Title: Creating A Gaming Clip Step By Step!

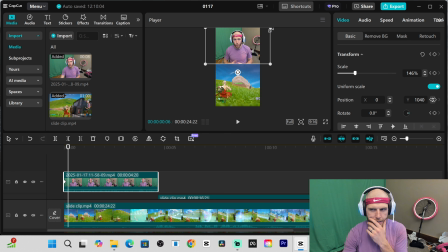4:08 Now that I click space, it's a couple seconds, it's just about a second in. That's going to create kind of a scene change. See, Fortnite has a brand movement for whatever reason in clips does well, and sound effects.
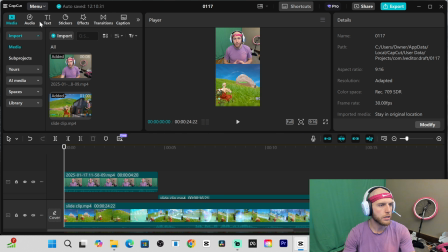4:25 I might even put a swoosh in here.
Fortnite has a...
Let's see. So we go to audio. The reason I like CapCut is because everything's right here. It's dummy proof. You know what I mean?
Should have it favorited, but Fortnite has a...
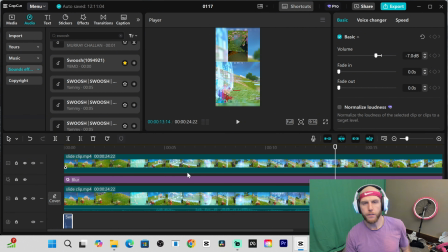4:38 And now I'm not going to scene change during that first 13 seconds because it would take away from what's happening, right? We already set the stage. We already got the hook. Okay, we delivered, right? This didn't require any scene changes, but here, the reaction, right, of what happened. What
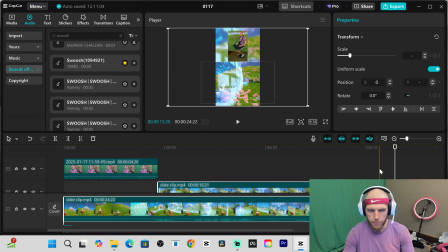5:01 Now, I'm going to go ahead and show you guys a stat real quick.
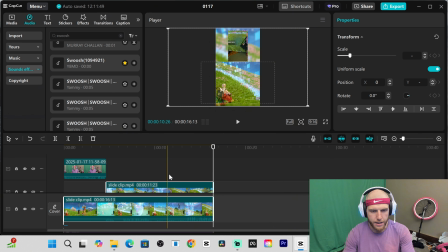5:04 That is going to be the last thing I show you, where this right here may not need to be in here.
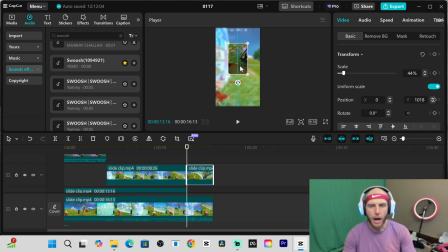5:11 But because I'm on a unicycle, I put this in here because, like, me freaking out, the unicycle in the scene might create more, like, what the hell's going on here. So that might not work for you. For you, maybe I would just end the clip right there, right after the delivery is done.
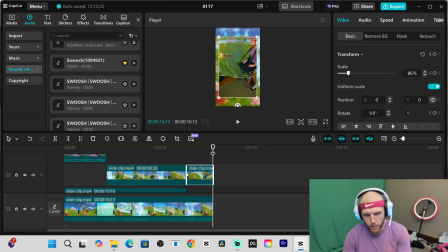5:29 And then I'm going to click transform. I go to the end of the clip, and then I pull it so that it's moving.
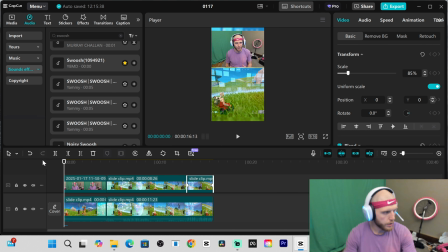5:37 People like moving stuff. All right, so let's go ahead and watch the whole thing, and then I'll show you that stat.
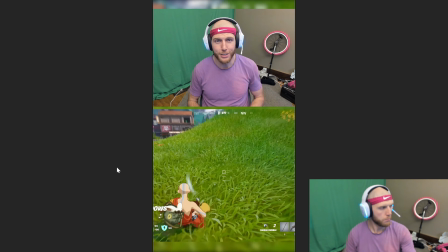5:42 Fortnite has a brand new movement glitch that's absolutely broken. Go ahead and take a look.
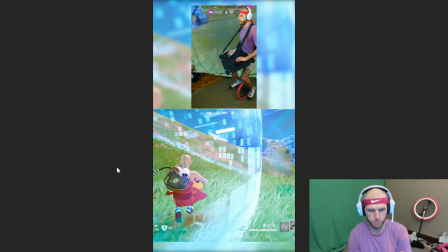5:47 Yeah, why am I like... I'm like, permanent slide. Can I not slide? What's going on here?
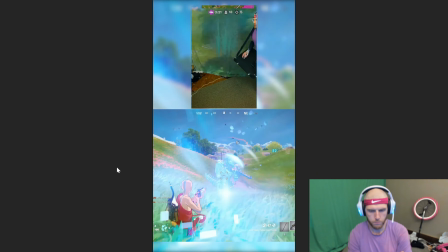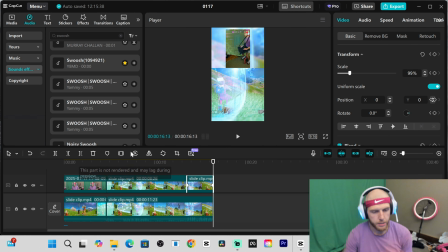5:57 What is happening?
All right, so what you see sometimes is at the beginning here, people would put captions, depending on what's happening. I don't want the captions there because it may take away from my opening scene, the movement, this right here, right?
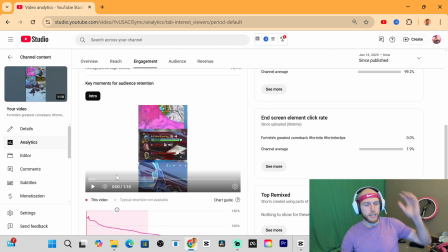6:12 So I'm not going to put any captions in it. All right, so let's talk about retention. We've got the hook, we've got the opening scene, we've got the delivery. Now, it's almost like as soon as you deliver everything that they wanted, shut up, right? I'll show you an example here. I'll show you the opening scene and the hook, but I'm going to go straight to the end. I'm the last alive.
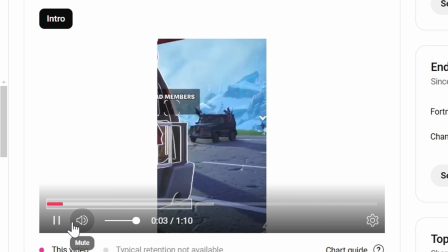6:31 There's 3 Timmys chasing me who skipped school today, and my thighs have been pumping for 3 hours.
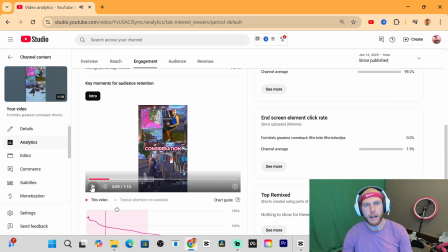6:36 A dub has never been so far away. All right, I've been riding unicycle for 3 hours. Can I win a game?
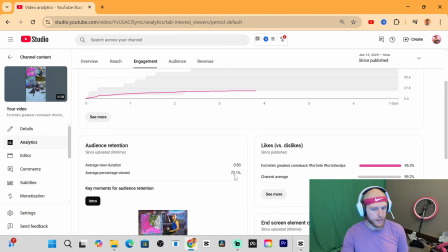6:41 Right? That's what people want to know. What's the retention here? 72%. On a minute and 10 video, it's really good. On a minute video, you get this to 80-something%. That might go viral. 80% and above is typically, it'll get you there.
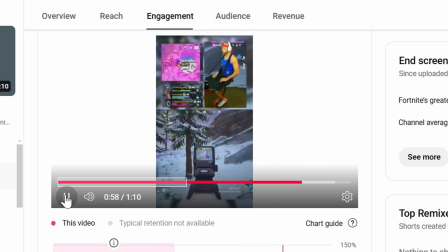6:56 A minute in, what happens?
Let's go!
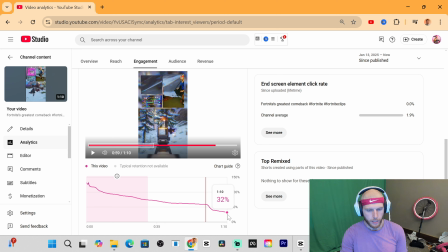7:02 We get the dub. The moment we get the dub, like, I don't know what that number is, but it's like 30% of people fell off. So if I take off that last 10 seconds, the retention could go to 85%.
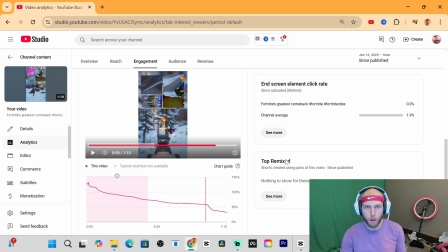7:15 So really what I should do is I should strip that off of there and repost it and now publish it to my subscriber feed and see how it does.
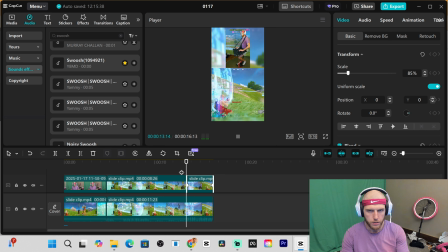7:23 That's what I should do with this. So when we look at this video, What is happening? probably should take it off. And I like my reaction. I think it pairs well with the weird movement glitch, so I'm gonna leave it. However, that's something to take into consideration based on the stats. If this video helped you guys, leave a comment down below letting me know I can help you with the next. Smash the like button, all that good stuff. See you next time.